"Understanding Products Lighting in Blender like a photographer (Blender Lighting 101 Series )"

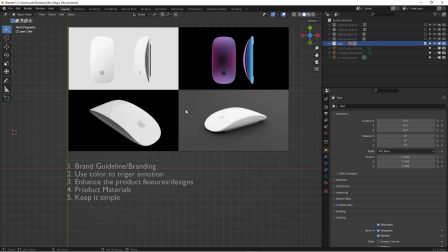240s
And other than that, and if you really want to know more general ideas about the quality of a light,
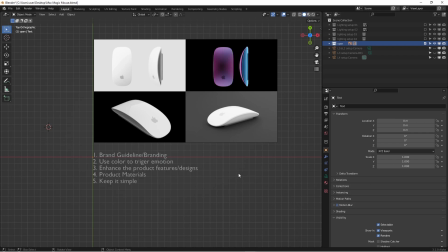246s
and I also have another video ready for you to watch, and you will see that on the right hand corner on this window.
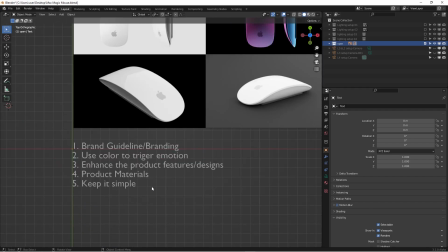254s
And the 5, well, that's the most important rule for my kind of style.
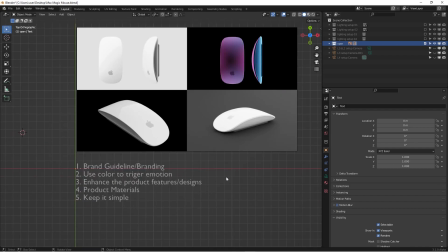259s
It just keep it simple. Don't overcomplicate it with the lighting, because it's just gonna if you doing too much, and then you actually losing the depth, the shapes, and the dimensions. So at the for beginners, a lot of times beginners are so crazy about lighting.
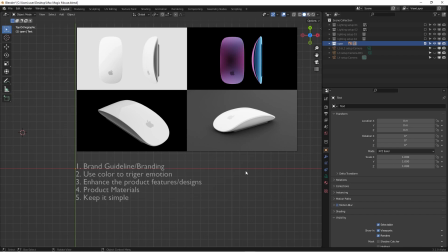279s
They love to light and for the products, and oftentimes they overlight a product.
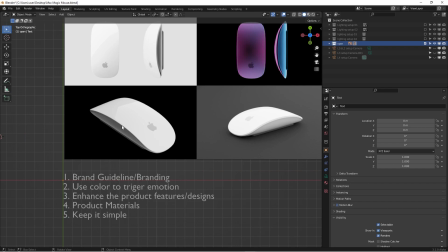284s
Sometimes you just need to having a pretty good highlight and mid-tone and dark It's actually going to help you to do that.
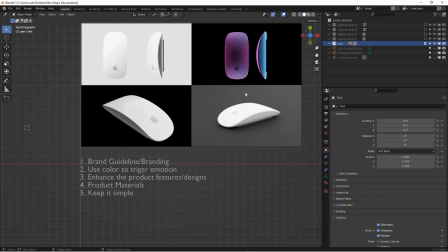292s
So for this part, I'm probably going to kind of making sure the background in here a little bit darker to actually creating that contrast. So that's going to be something I can done in the post. But for lighting, you can do the same thing. You're just trying to finding a good balance, a good contrast, and just keep it simple.
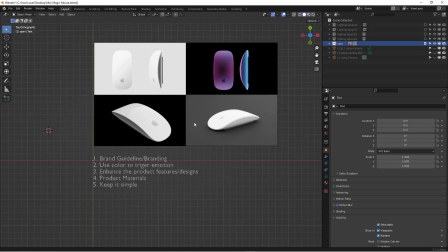311s
Okay, so now let's get into each lighting setup, and let me explain how I did it.
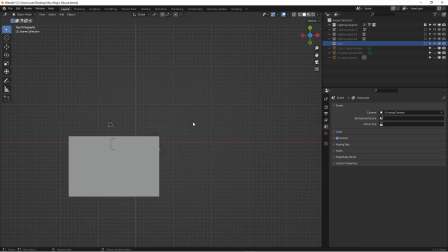319s
Okay, close that. I do lighting setup 1, and I'm gonna do the camera 1.
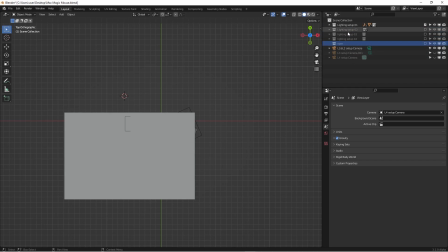325s
So as you can see here, I already organized everything in the collections, so I can simply click here.
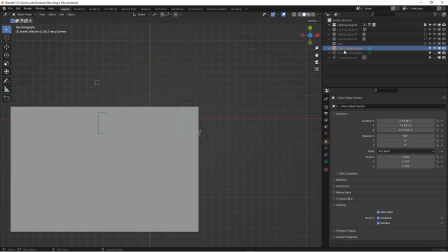332s
For this, I want to activate this camera.
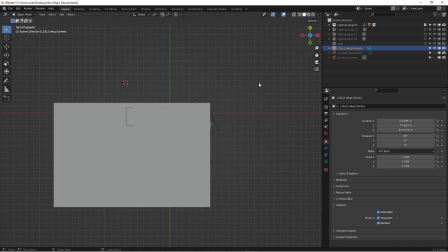335s
I'm going to hit Control and the 0 on the number pad key, so it's actually just going in here.
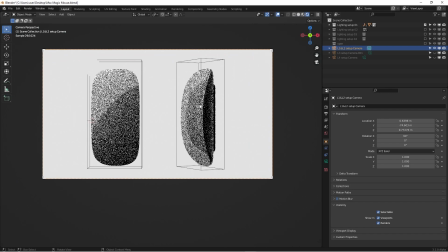342s
And then if I go to the render view, you can see this is how I did it, the render for the lighting.
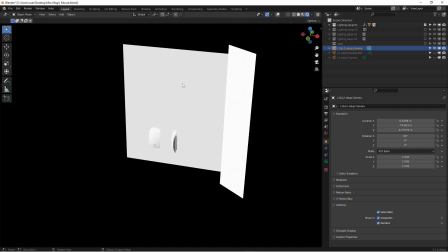349s
And if I come out, it's pretty straightforward, and I have a background which is a kind of a light.
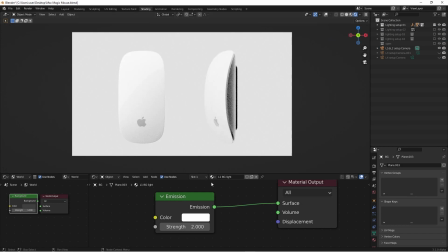356s
If I'm going to the shading tab, you can see what is going on here.
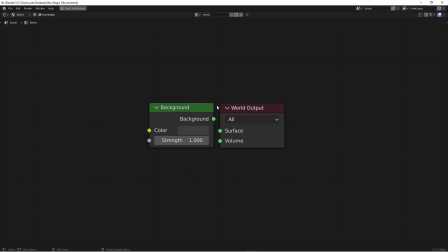361s
And for this world, control spacebar, and I unhooked everything for the world, so it's completely dark. So usually defaults like this, but I'm just gonna unhook this, so I have a full control of the lighting environment.
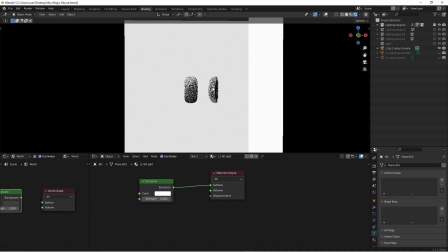378s
Now I'm just going to do one by one to selecting the lighting, and then how I set up the materials.
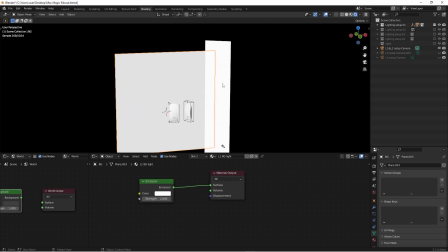386s
This is quickly gonna tell you how I did this. And this is the background. It's just an emission shader, and it's plain. And then this one is another emission shader, and I was just testing things out. And you will,
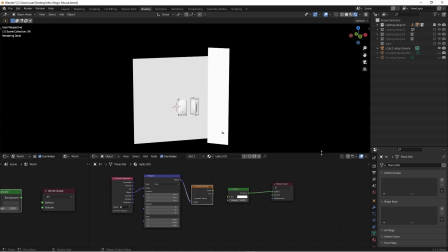401s
if you watch any of my lighting texture material videos, then you will know how to do this light very simple.
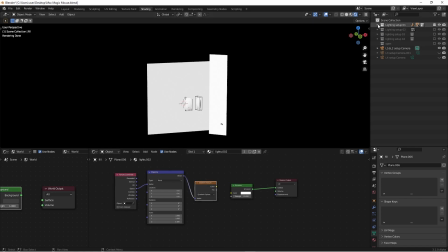408s
So right now this is just a simple light as well. And another thing, I have a reflective key light.
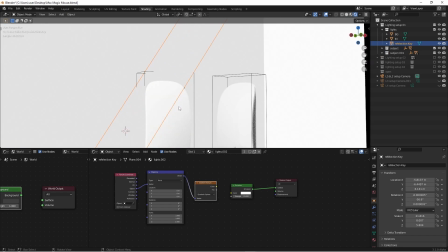416s
So basically, as you can see here, because this product has a pretty reflective surface,
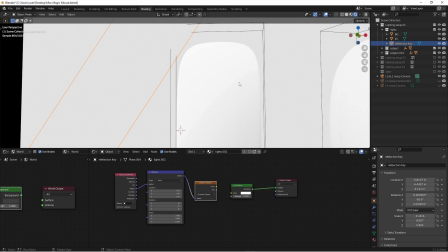422s
this is kind of like if you can see that in here,
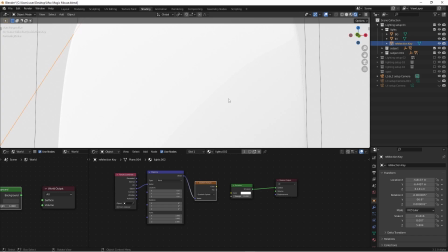425s
it's have a transitioning over here to actually show you that kind of like pretty shiny,
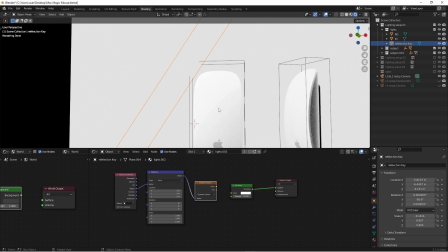432s
plasticky type of materials. This is one of the features for this product.
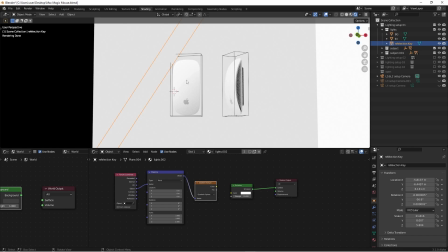437s
So I have to using the light to show in here. I can use a softer light, but it doesn't really give you that reflection.
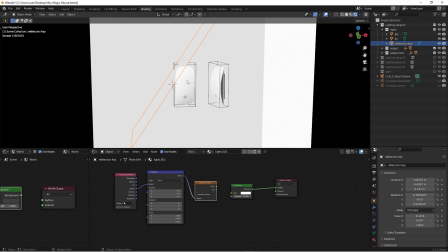445s
It doesn't give you that hint of smooth and a clear, sharp type of material.
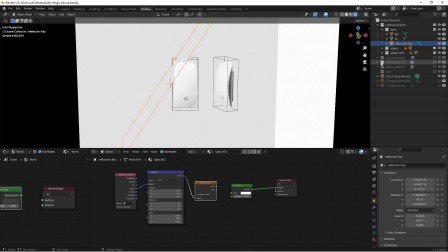452s
So that's why I need it.
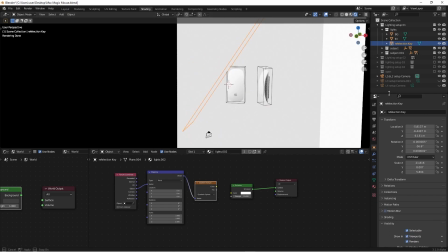454s
The reason why you wouldn't be able to see this light is because I turned off the object property, the camera visibility on the camera.
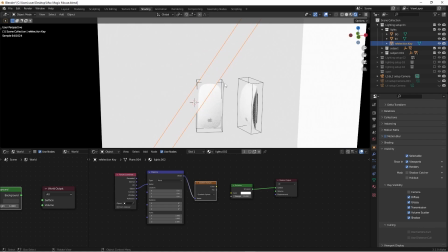463s
So you see, this is what this light is. So when you're doing renders, this one will be invisible, so it will be pretty easy to do.
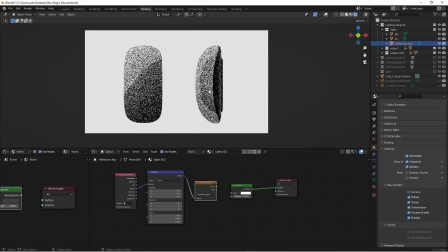470s
Okay, so this is what it looks like for the first one. So for this type of render, it might look boring to you,
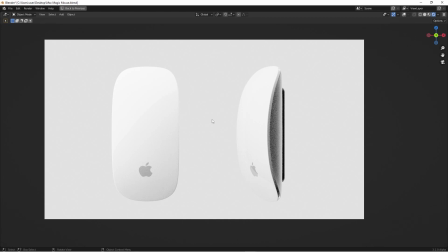479s
but it fits perfectly for Apple brand, and also they're designed the whole line.
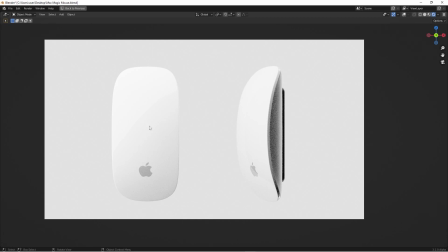485s
So the lighting for this is simple, but it works very well. It can be a simple product catalog image for their products, and for a simple design product like this, it's good enough.
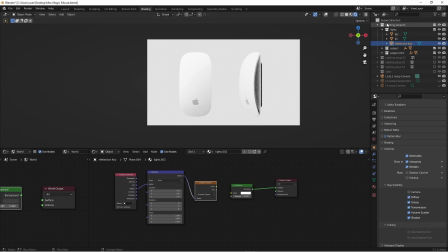498s
Okay, cool. So let's go to the next one. Next lighting number 2.
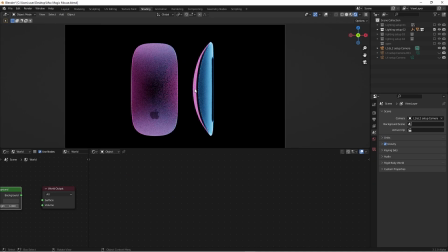505s
So this lighting number 2, it looks a little bit cooler because the background is dark.
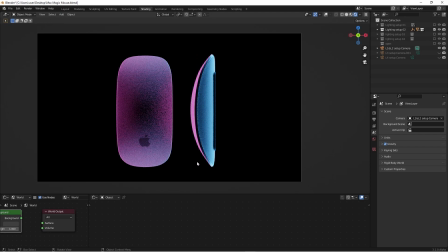510s
Immediately your eyes gonna trap your eyes and get into here. And so that's also one of the reasons that I was mentioning. You're trying to using color to enhance some feeling.
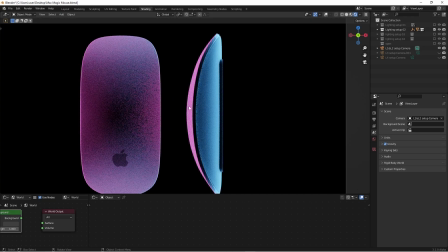522s
It's cold and warm.
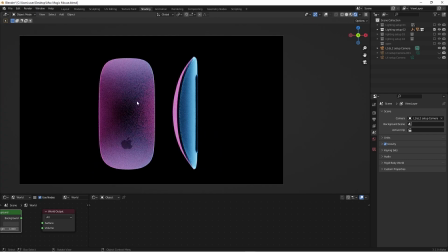524s
A color contrast is gonna making the product adding a different layer of feeling of this.
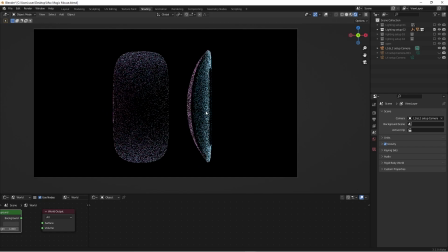532s
And for this type of shot, it looks very creative, but at the same time,
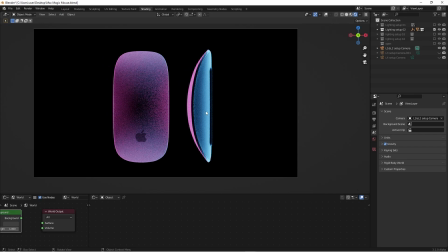537s
it's missing the point that to let a customer to really see what this product actually looks like in normal light. So that's, you need to pay attention on that. And you probably need to make a decision if you need to producing some cool creative lighting on your products.
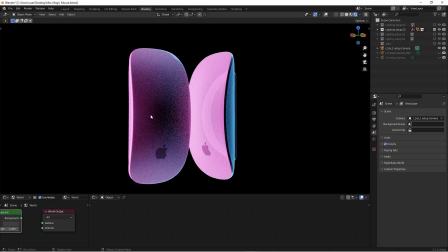553s
If your clients were creative directors, just want some regular lighting for your products,
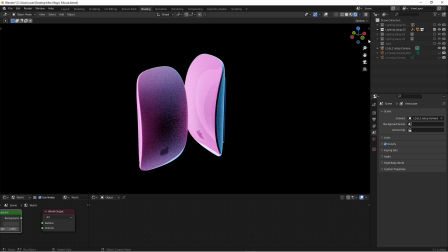560s
don't do this cool stuff you think is cool, but it doesn't really working very well. Let's open it up in here. So these are all the products. And then for this,
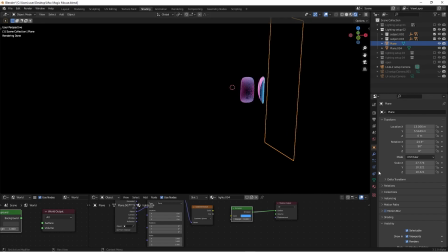571s
what we can see here is not very visible for the lights, because again the visibility part, I turn off the lights. So here's a blue light, so I definitely have another purple light right here, so I can enable that.
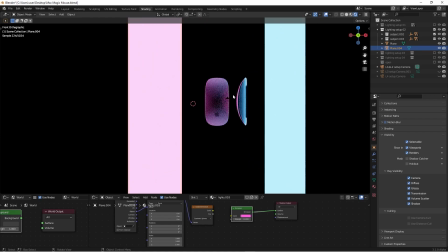587s
So for this lighting, it's just these two strips of light.
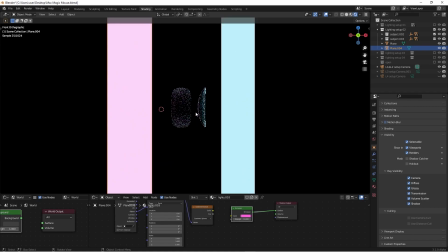592s
That's how simple it is.
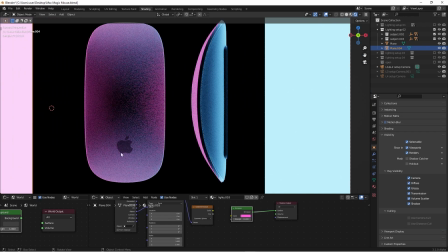594s
One thing a lot of beginners may think, well, this doesn't emphasize on the logo because the logo is so important you need to know.
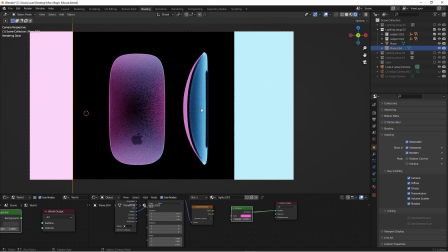602s
Well, like I said, for this type of image, it's not supposed to be the one that to representing the details of product. It's supposed to be the one to grab audience attentions immediately. So it's something like cool.
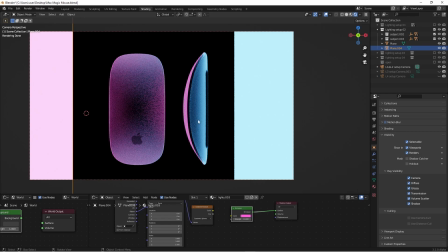619s
And think about if you do any animation under this light, it might look a little bit fancier than the regular neutral color. Okay, so and also using the shadows.
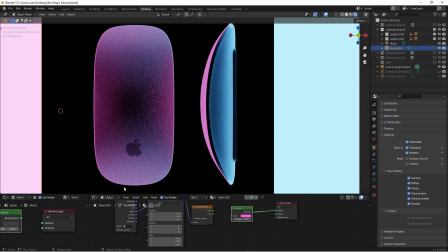630s
So actually, we have a beautiful edge light, rim light on the edge, so it'll outline the entire body.
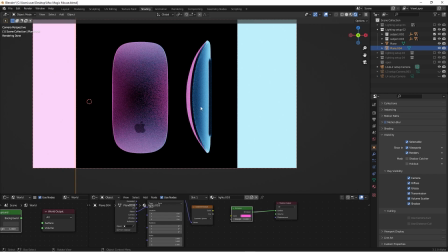639s
So nice features, and also a profile view. So it actually works very well to kind of just showing off the shapes and the design. Very simple, and the logo is very visible. So for me, some kind of shadow logo works very well because we need to having certain shape.
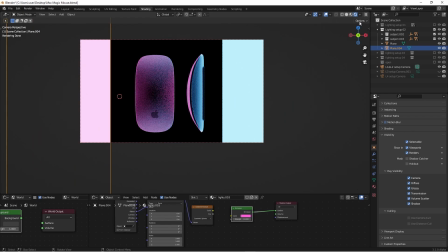657s
So this is what I'm thinking for the lighting setup too. So definitely this is a creative lighting. Then we should really consider when do you need to use it.
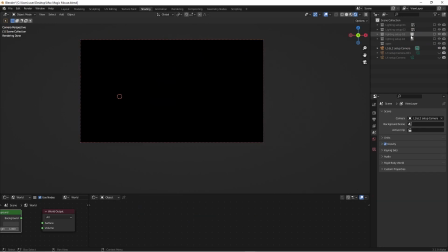669s
Okay, let's go to the lighting setup 3.
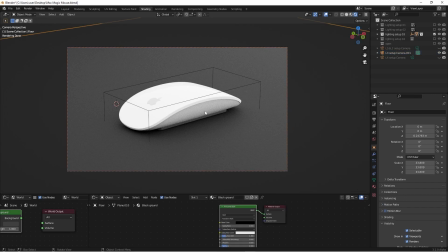672s
So for this guy, and like I said, this one is just very simple environment angle, because we're trying to give a viewer a very simple environment to focusing on the product, not the environment. You can do something to change it.
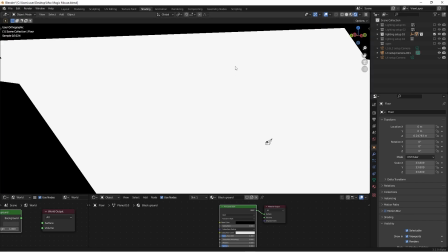688s
You can even just change the actual tabletop that we're seeing right now to be a wooden texture,
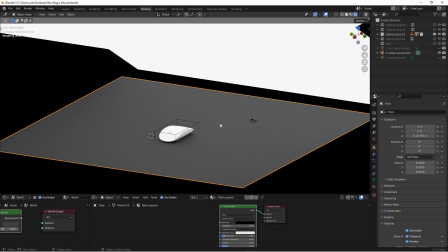696s
like a desk, whatever you want to do, and then you can actually emphasize that feeling when
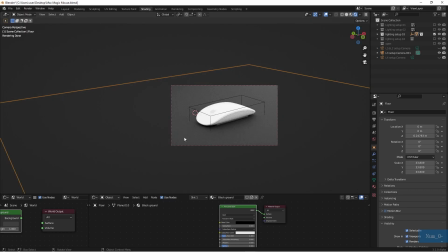704s
actually you're using their product, and they can have a sense of feeling,
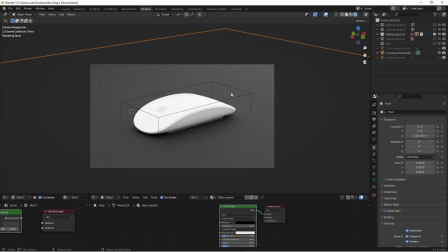709s
oh, so this is my feeling like this, and it looks very cool on their desk. So to kind of trigger their imagination to think about to having this product. So that's the purpose of that. So for this lighting setup, as you can see here, we have like
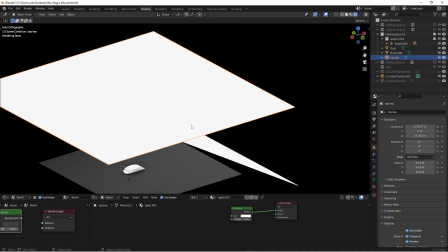727s
1 and 2 very big broad lighting. So you don't actually need to have the top one for the key light.